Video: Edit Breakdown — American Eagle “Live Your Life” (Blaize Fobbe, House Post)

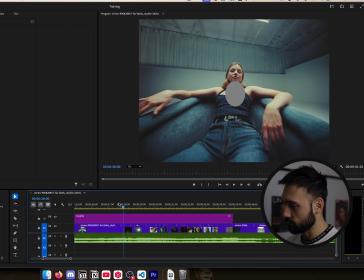But I want to focus again on the visuals of just what we're cutting here and visually.
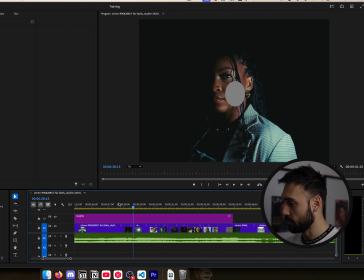The entire time we have a lot of quick light flashes.
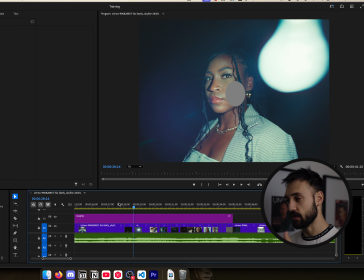We're utilizing the elements in the visuals to help us guide and to manipulate the viewer in a cool way. And that's kind of the biggest part as an editor. Outside of the actual story, you need to understand the story that you're conveying and relaying. But in commercial editing,
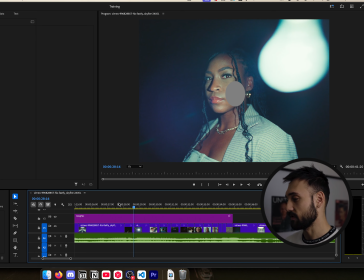it's utilizing cool techniques to basically do misdirection or something very interesting to try and put together.
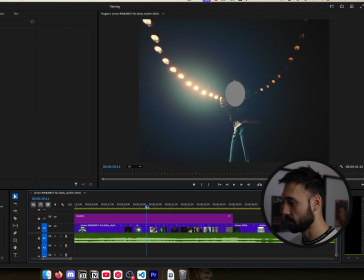And even the movements of things and manipulating movements, and like the cameras are rotating here and we're rotating with.
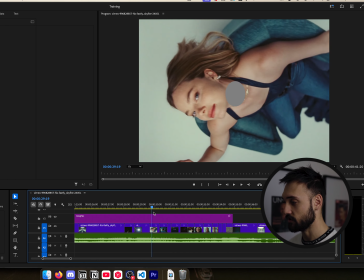Like this is a very fluid motion that brings us right in. So you can see the eye starts here and it pulls us into her face. And so it's not a difficult movement for our eyes as a viewer to move with. And you can see just a production BTS shot here.
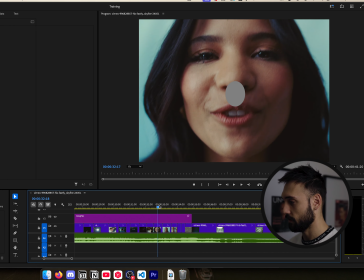So we're taking all of the characters saying live your life. Right here.
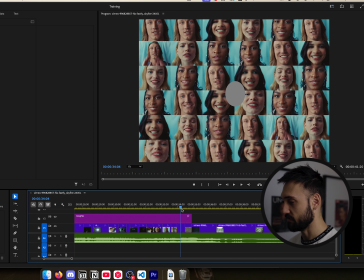All of them say live your life. Let's multiply it so it's just a bunch of boxes.
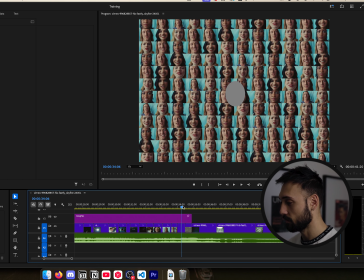Probably took way too long to do. Multiplication again, multiplication again.
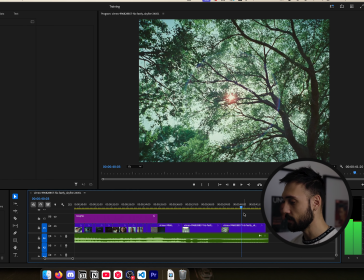Maybe I will live my life.
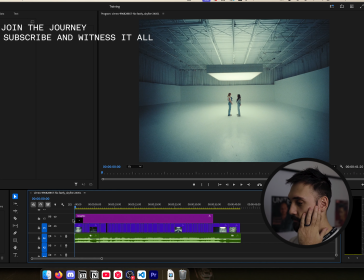And so you utilize all of the different techniques of being in variety, and they mix and intercut.
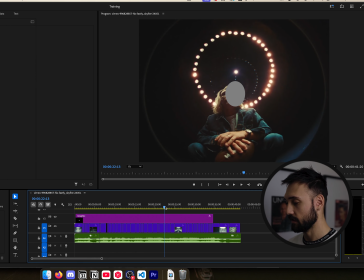And this is the style of edit that we see here. So we intercut different scenes and different people to all blend it together.
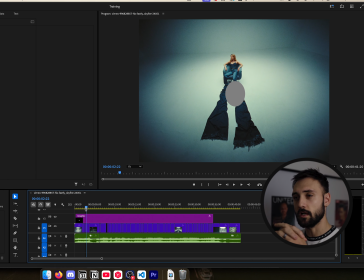And so when we want it all to relate to itself, we intercut with different things. We don't just have two different stories separately, which you can do that and still parallel with that.
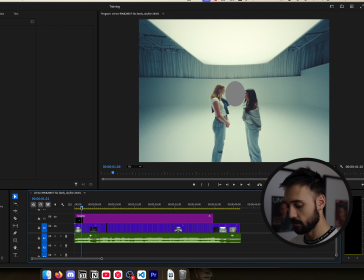And that would be more of a storytelling thing where they end up colliding at the end.
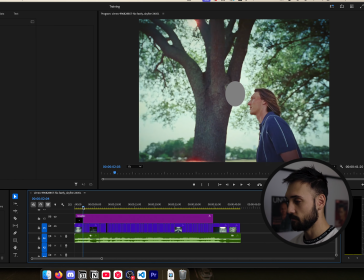And that could be a style that you do. In this edit, we have where we actually put all of them together and we flip between different
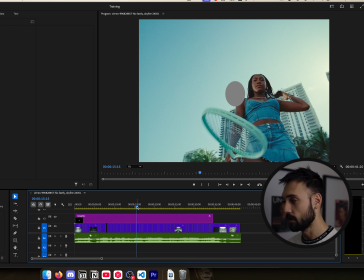stories all happening at the same time to illustrate a single idea.
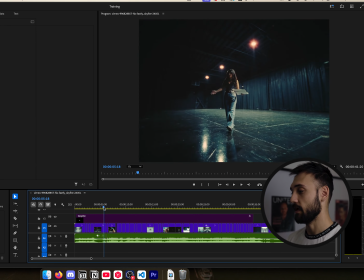Now, there is a lot of stuff that you can do that you've already seen with the flashes.
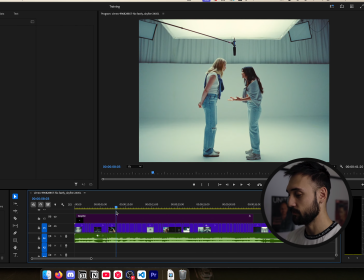Kind of the biggest edits in here are the flashes, but being very conscious of how I'm utilizing these clips together.
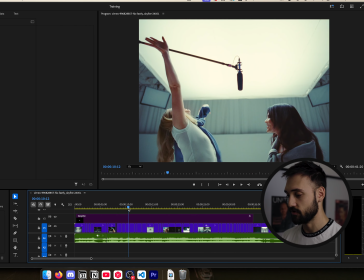At the end of the day, you need to utilize your footage in the best possible sequence way.
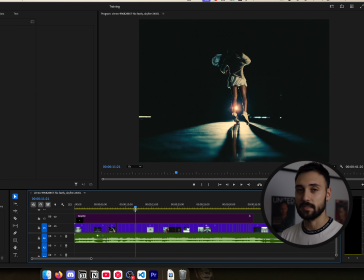And now it does come with certain limitations because what you think is best and you send off to your client or agency or the producer or the director, they're also going to have a say at what they think is the best for this. At the end of the day, we are really here to bring the vision of the clients to life. And a lot of times it can be difficult to create that in a visual-based content. But as an editor, it is your job to utilize the best you can for the clips that make sense and propel a visually interesting storyline. It comes story first and then stylistic second. Lastly, I want to touch on the story.
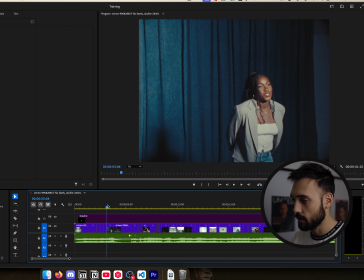I want to touch on story here because you might be watching this going,
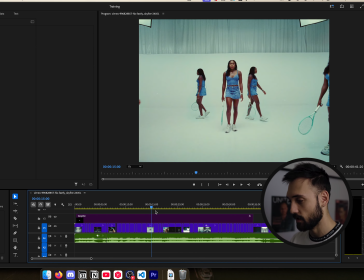I have no idea what the heck the storyline is to this. It's not complicated.
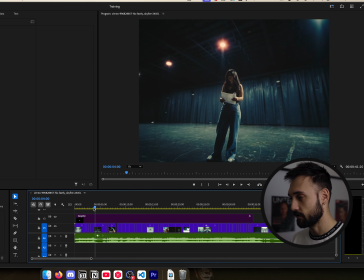It is obviously the tagline, live your life.
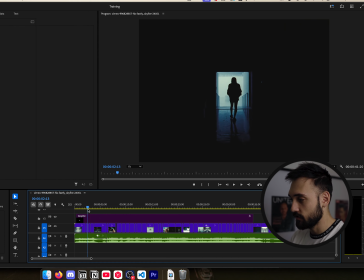So we have in this story, the editor decided to do an introduction of all of the people.
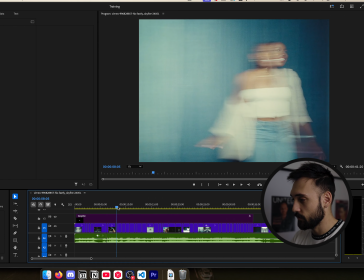And we start with the narrator going into a quick sequence of what each individual does.
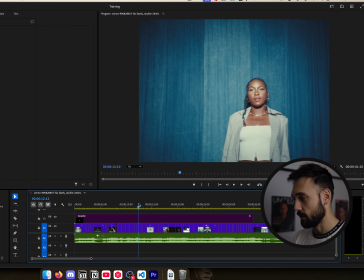So we start with the tennis player. We go back to narrator, continue with the narration is narrating technically this tennis player.
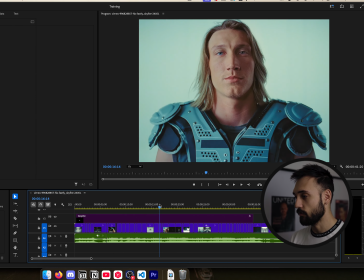And now we jump over to the football player.
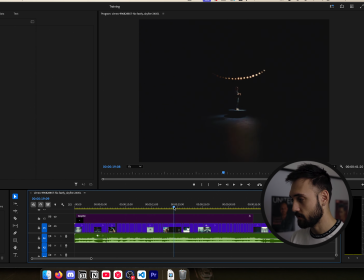Now we have the NFL football player who's a part of this, and we're now introducing his life and a little bit about him.
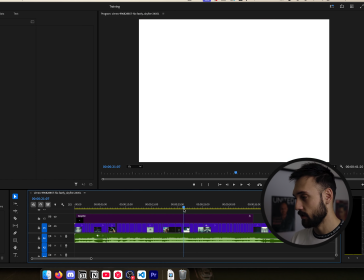And we're kind of intercutting a little bit of the tennis player here.
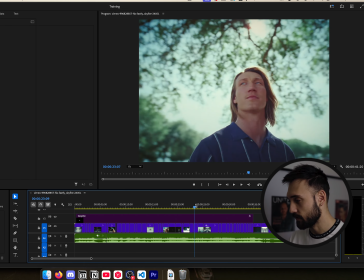And we have the outdoor nostalgic feel that we're getting, and he's playing football.